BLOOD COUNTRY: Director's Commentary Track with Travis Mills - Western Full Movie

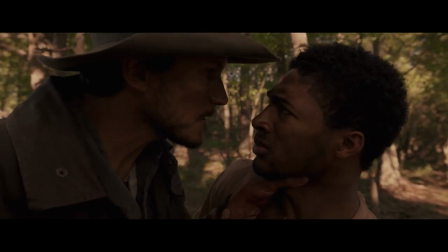[8:01]
What I was going to say about costumes is that,
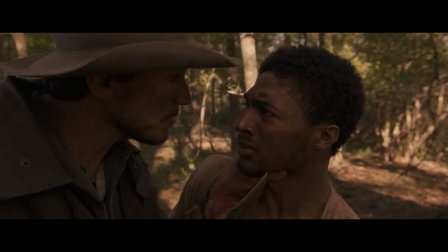[8:06]
you know, this movie was made for well under $100,000. and that meant that
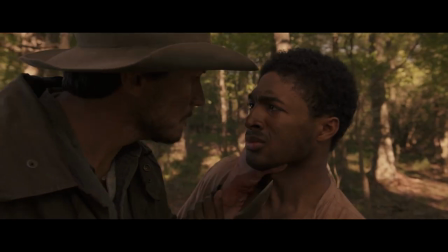[8:11]
we had to be very resourceful with a lot of things including the
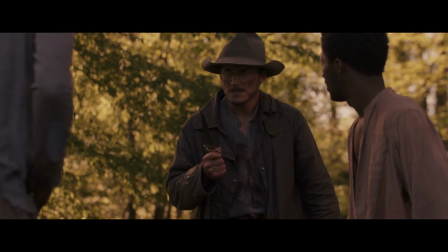[8:17]
costumes the wardrobe which is not easy when you're working with a period piece most of them
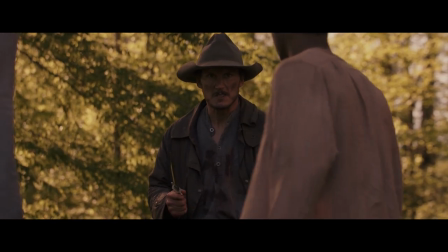[8:22]
came from cotton yancy who has a great collection he plays sheriff dan lee the character who
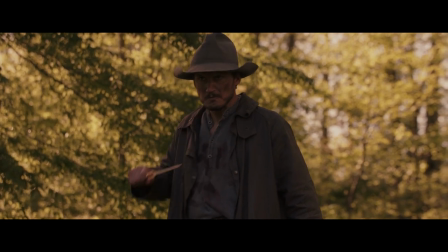[8:30]
has not been introduced yet but who's really the protagonist of the film a lot of them also came from new stage theater in Jackson,
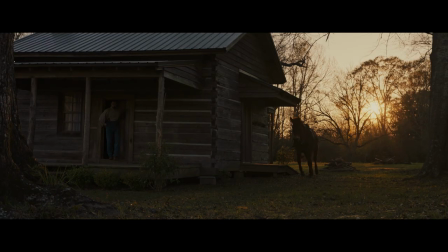[8:38]
Mississippi, and Belhaven College. This is a great little cabin that's in Sontag, Mississippi.
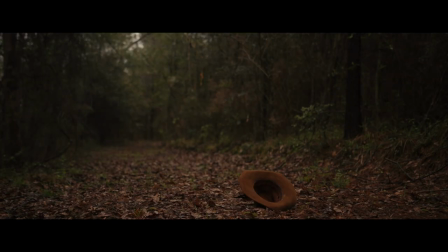[8:47]
That was a fun shot to get. Our horse people and our horses came from Brushy Creek Ranch for the most part,
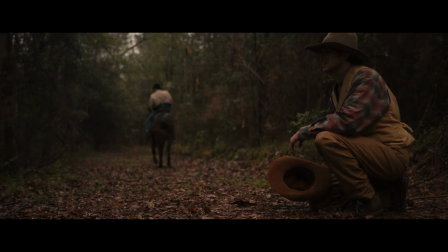[8:56]
and a guy named Chris and Bo were our horse wranglers. We'd ask them early on if they would be able to get a horse to run from one place to the other without a rider, and it took us five or six takes.
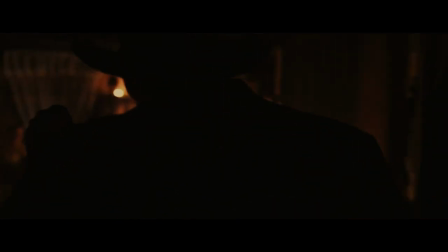[9:10]
A lot of the takes were usable, but that was definitely the one that nailed it.
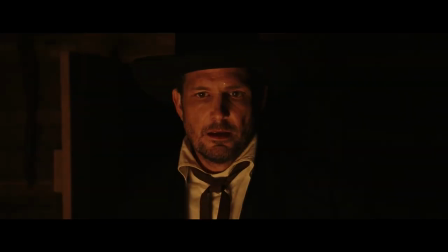[9:16]
It was cool to work with horses for the first time. I really enjoyed that process and I ended up being able to ride some, which was great.
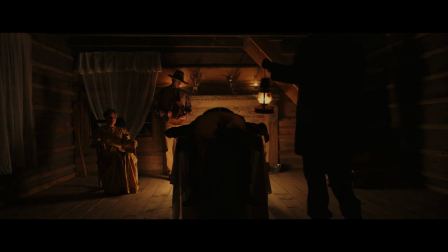[9:27]
I'm very proud of what Nick, our cinematographer, did with this setup, specifically the wide shot there.
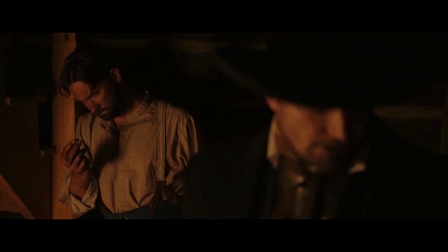[9:36]
It just feels very classic,
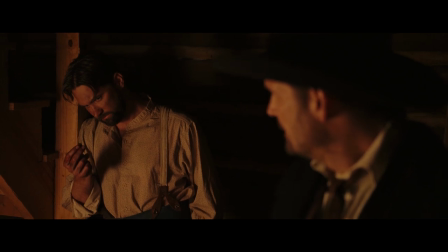[9:39]
almost like a painting by Frederick Remington or someone from the realism period.
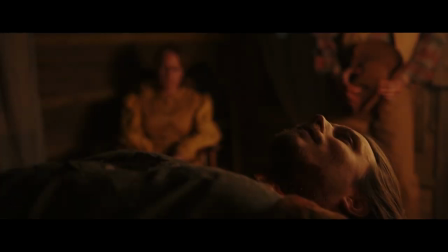[9:47]
Any of these fire scenes, we really didn't have any lit fires.
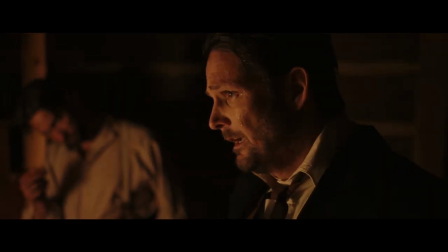[9:52]
We would put what's called a China ball light on the ground, and one of our crew members would be on standby,
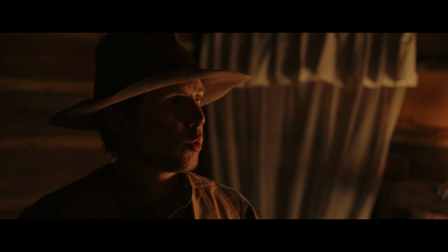[10:01]
and they would be basically making that flicker
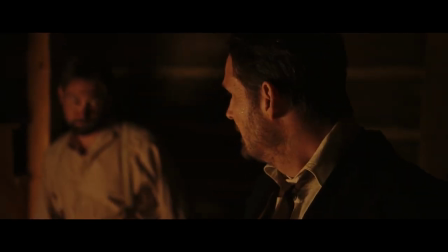[10:05]
and trying to replicate the feeling of firelight.
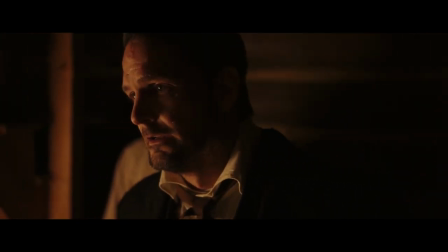[10:11]
Michael LaCour, the doctor, is an actor from Tennessee.
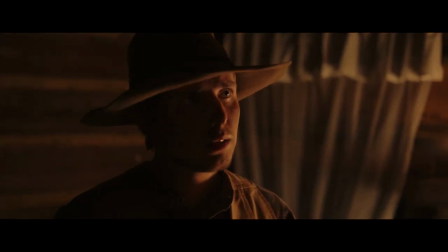[10:16]
Matthew Horton, right there, is an actor from Greenwood, Mississippi.
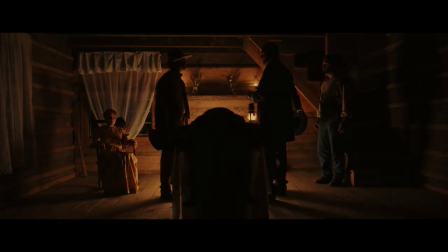[10:22]
Originally, he helped produce the movie.
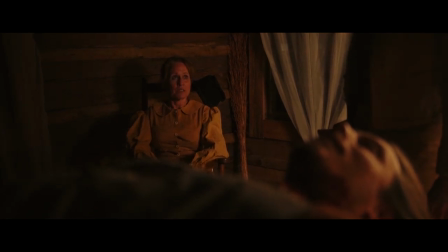[10:24]
And a lot of these locations that you see are really ones that he researched and found, which was a great coup for us.
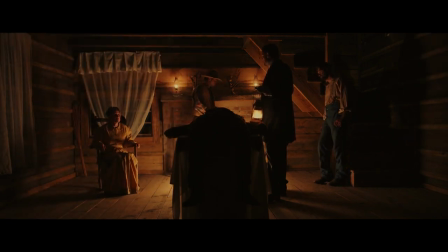[10:32]
Don Streak, the mother, Streck, sorry, is from Louisiana.
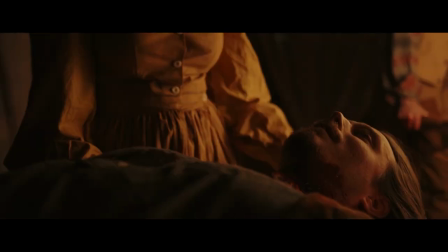[10:37]
And Britain Webb, the other brother, is another Jackson guy.
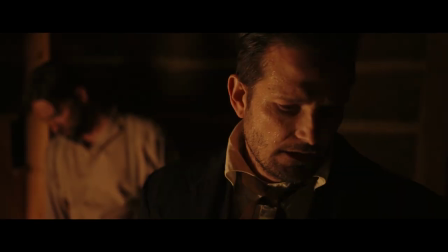[10:45]
So things start to unfold in this movie as the brothers seek justice.
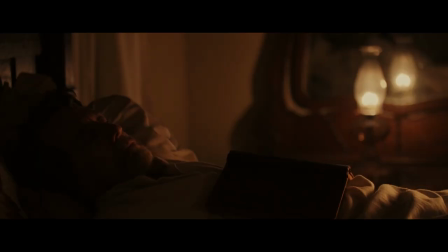[10:55]
When we were editing this, some of the people involved felt that the film was too slow, but I really think that it does start slow, and I think that's good because it really builds up.
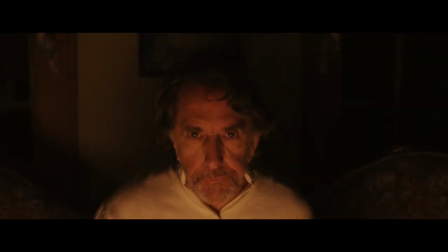[11:10]
And though that risks, I suppose, the chance that someone might decide that they don't want to make it past 10 minutes of the movie, it's the kind of movie I want to watch is one that kind of builds and builds.
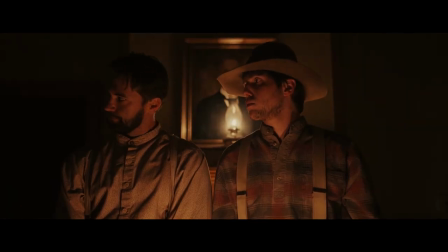[11:24]
Now, that actor playing the judge, Raymond, is a real funny guy.
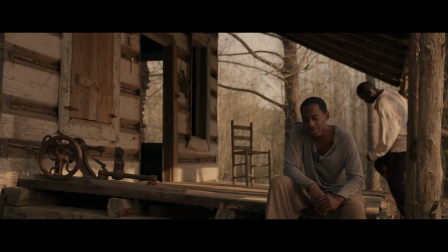[11:29]
He had never had a big speaking role in a movie before. And so he didn't really know what it was like.